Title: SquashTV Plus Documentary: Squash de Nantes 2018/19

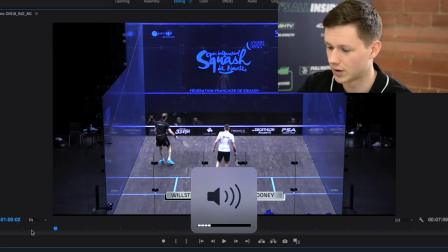at this point I will press the
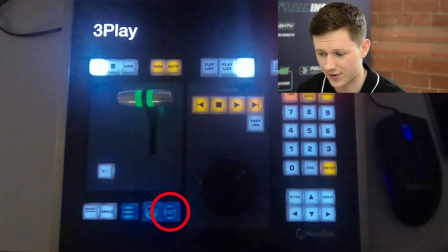output button so once this is pressed there is a four second offset delay from when you press it so it will actually start recording
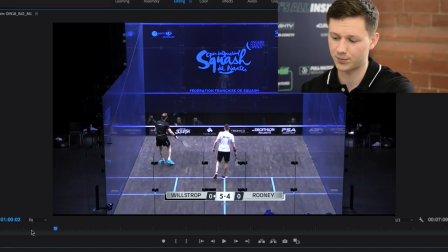not when I pressed the output button but from at this point here so it'll give me a little bit of a rally then it'll give me the winning shot the reason why the free play machine does that
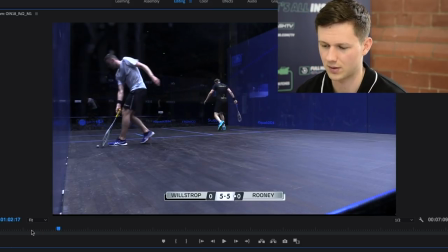is because it it's important to get the build-up of the point also I can't predict the future so the free play machine knows that and so it gives me some time before the shot has been played so
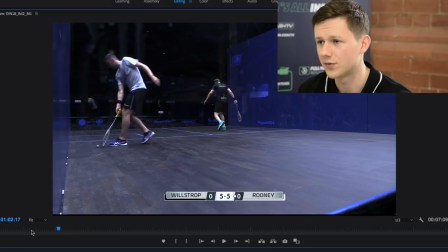that i can show the full context of the shots otherwise you would be seeing the replay from this
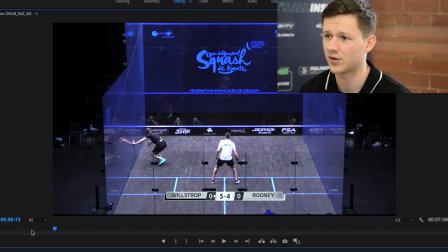point onwards and obviously that doesn't make sense because not only do you not see the shots you don't see the build up of the shot so the free play machine gives me about four seconds um delay or gives me that four second i should say increase of time so once that's done
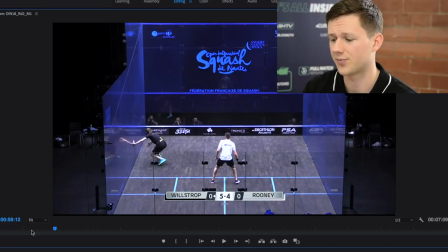i then export that clip that short four second clip that the output button gave me um to a file on the free play display and what happens here is that with the clip
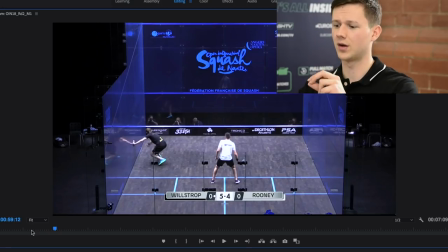the free play machine gives me all the different camera angles of
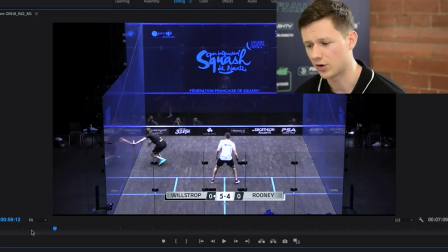the same shot so what we usually do is if this live shot for instance was shot with the back camera so what we'll normally do is use a different camera
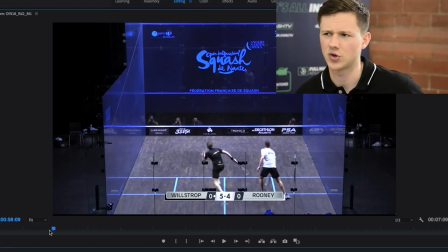angle for a live replay because otherwise you're getting the same shot twice and you're not really getting any more kind of visual experience from the match and also you have to think about the context of the shot so this shot the winner was in the front left corner so as a three-play
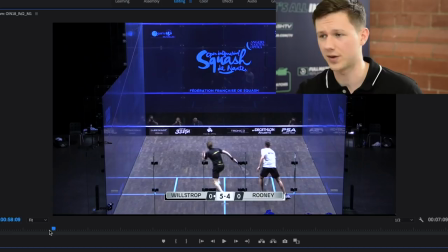operator I would pick the front left camera angle because it will obviously show the best shot or best angle of the shot so let's see if the operator did that yes
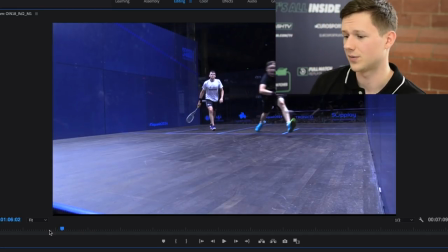they did so yep what you have is you have like camera
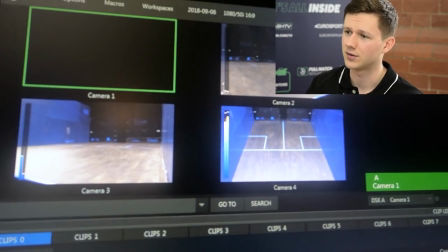one two three four and let's say camera one is like
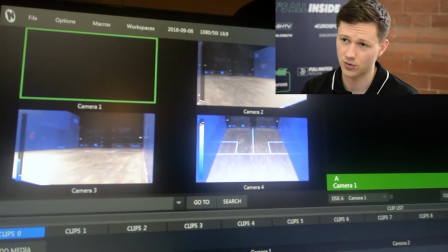the front right corner camera two is the front left camera 3 is over the head and camera 4 is the back corner back one basically um it's not necessarily one is left to his right it will change from tournament to tournament but that's just an example of it but basically you'll pick the best camera angle of the shot and also one that's different from the live broadcast so once that's chosen the director will go um replay I will go yep the director will go roll and at that point you'll double click on
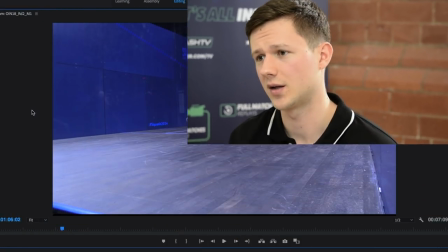the camera angle that you want and the director will then fade into
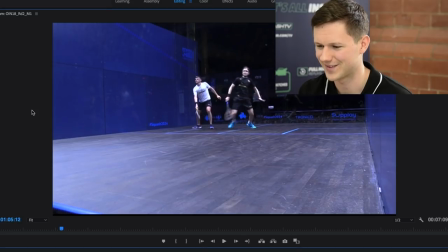the shots it's quite funny that fade into the shot with a graphics change
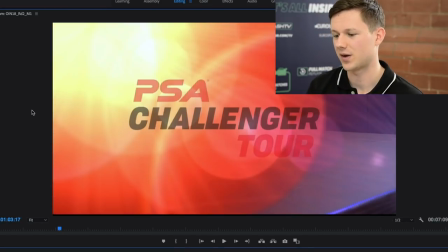so that's basically how it's all done and then they will
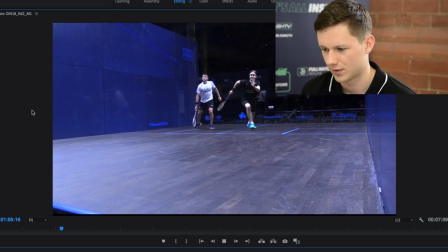exit that live replay with the same graphic change
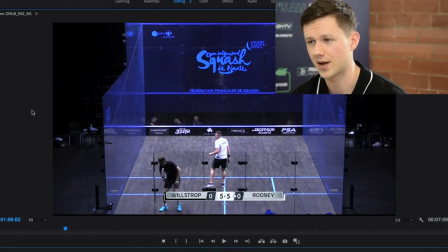once you do that and the director is happy with the free play you then have the option to take that
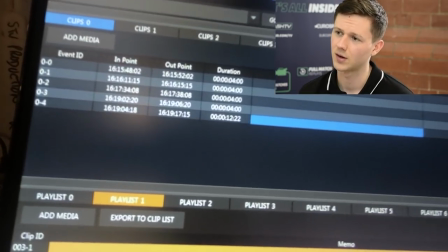clip and put it in the highlights timeline in the box below
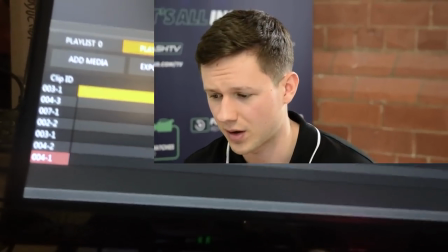this is important because at the end of the game you have the highlights to show the kind of summary of the game so you've to make sure you have at least let's say five or six clips in that highlights timeline um